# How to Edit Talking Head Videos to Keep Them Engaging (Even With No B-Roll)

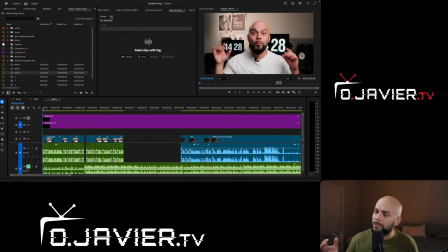(4:04)
Maybe you could kind of throw in a little bit of titles in there, and some overlays you can use, but I'll show you kind of just the bare minimum things that you can use, so that way it's not number one, overbearing for you when you're editing, and
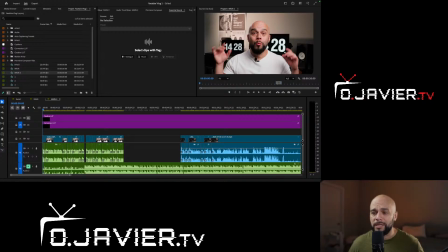(4:22)
something that's very practical to use that even a beginner can go ahead and just jump on and use it. All right, cool. So let's go onto the screen. Everybody watching on TikTok, make sure you go to the YouTube channel so you can follow along exactly to what I'm doing.
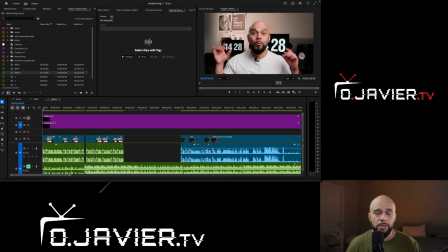(4:37)
All right, so we're gonna go ahead and continue on, and you can see this shot right here. I'm going to continue it. I've already kind of sliced it up. It's like the first 15 seconds, and I want you guys to take a listen.
What's up, y'all? O here.
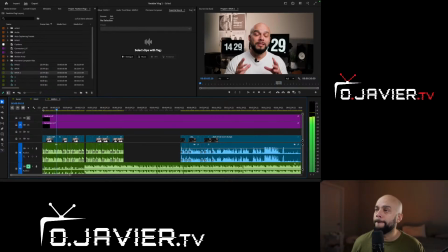(4:50) In today's vlog, I'm showing you a regular day in my life working from home as a full-time videographer and video editor. I've got a few tasks to knock out, some file management, a little editing, and I'll show you a quick way to clean up your audio using Premiere Pro.
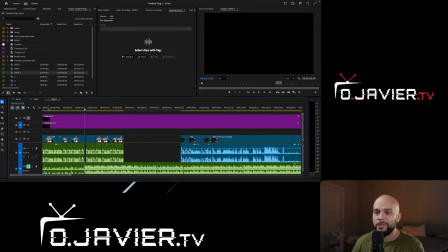(5:04) Let's get into it.
So you notice that change. Really, it's not that bad.
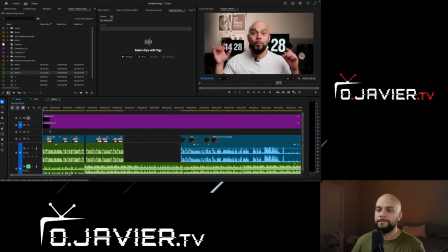(5:10)
There's a lot of jump cuts in there. Not a crazy amount, but there's jump cuts in there. But it's the same static shot of me talking head, me talking to the camera, right? So I'm going to show you something where
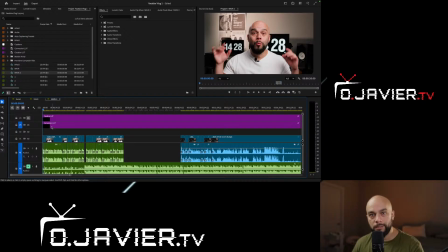(5:25)
we're going to use a quick zoom in, and it'll show you in the beginning to kind of like grasp you in. So the quick shot, right? And as I use the jump cuts, I'm going to show you how you can do it in,
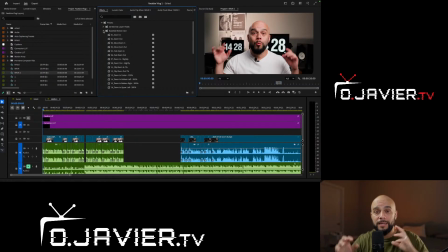(5:39)
it's the same distance, 1920 by 1080, but I'm going to show you when you jump to when there is a jump cut, it's not going to jump to the same format. It's going to like zoom in just a little bit closer. I'm going to show you exactly what I mean with that, right? So we're going to start with, let's do a fast zoom in on the first one. And we're going to drop that into the first clip.
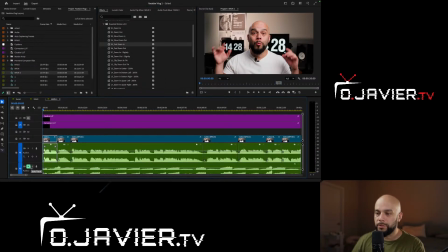(6:00)
And I'm actually going to show you the music. So I'm going to go ahead and...
What's up, y'all? Oh, here.
I don't know if you noticed that.
What's up, y'all? Oh, here.
So it's like a quick 2 jump cuts.
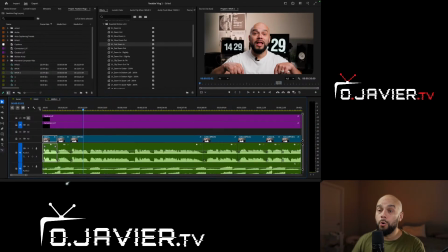(6:15)
So it's like, what's up, y'all?
Oh, here in today's. Oh, here in today's.
So right there's 3 different cuts. So I'm going to show you that first jump cut.
What's up, y'all? Oh, here.
So that oh here, I'm actually going to jump in a little bit closer. So for those of you following along, I'm going to go to the effect control.
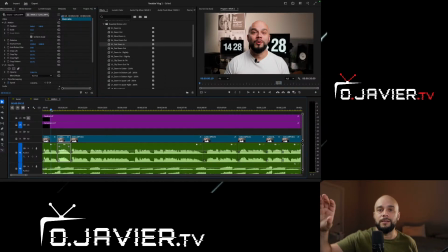(6:32)
And as you can see, the original, this is a 1080 timeline, and I'm recording in 4K, right? So that means that my scale is at 50%. So what I'm going to do for the next jump cut to be a little bit higher, I'm going to just make this one instead of 50,
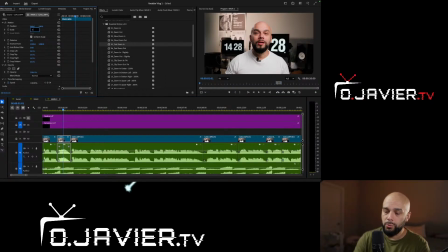(6:48)
I'm going to make it go all the way to 70 because I'm introducing myself. Actually, that looks a little bit too close. Let's go to 60. So we're going to go to...
What's up, y'all? Oh, here in today.
So right there. So it's what's up, y'all?
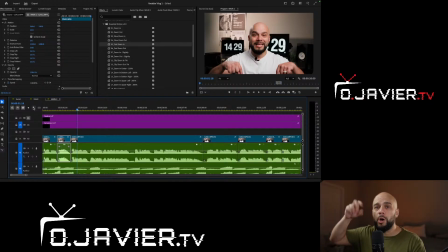(7:05)
Zooming in fairly quickly.
Oh, here.
It jumps to almost a 10 increase in scale. So it's popping up right at you. So you already know the emphasis that I'm saying my name.
What's up, y'all? Oh, here. In today's vlog, I'm showing you a regular...
So this one doesn't have too much jump cuts.
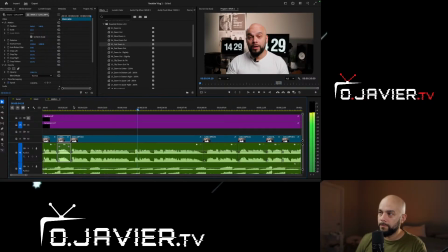(7:22) In today's vlog, I'm showing you a regular day in my life working from home as a full-time videographer and video editor.
All right, so that right there is a pretty, I would say, what is this, like I would say it's like 3-4 seconds, not 3 seconds.
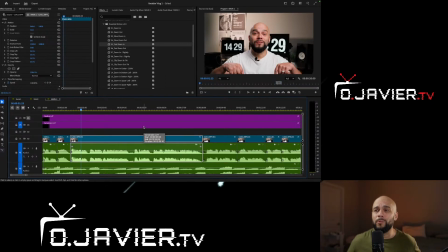(7:39)
So what I'm going to do is I kind of really want to emphasize or want to show the audience what I'm saying. So what I'm going to do is I'm going to do a zoom in, and it's going to be a really slow zoom in.
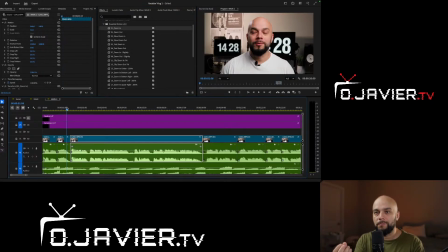(7:53)
And right now I'm just dropping in the presets, but I could show you exactly what I'm doing as I'm scaling it little by little using the keyframes. But as for right now, for me showing you, I'm just going to drop the preset real quick. So we're going to start from the beginning again. Fast zoom in.
What's up, y'all? Oh, here.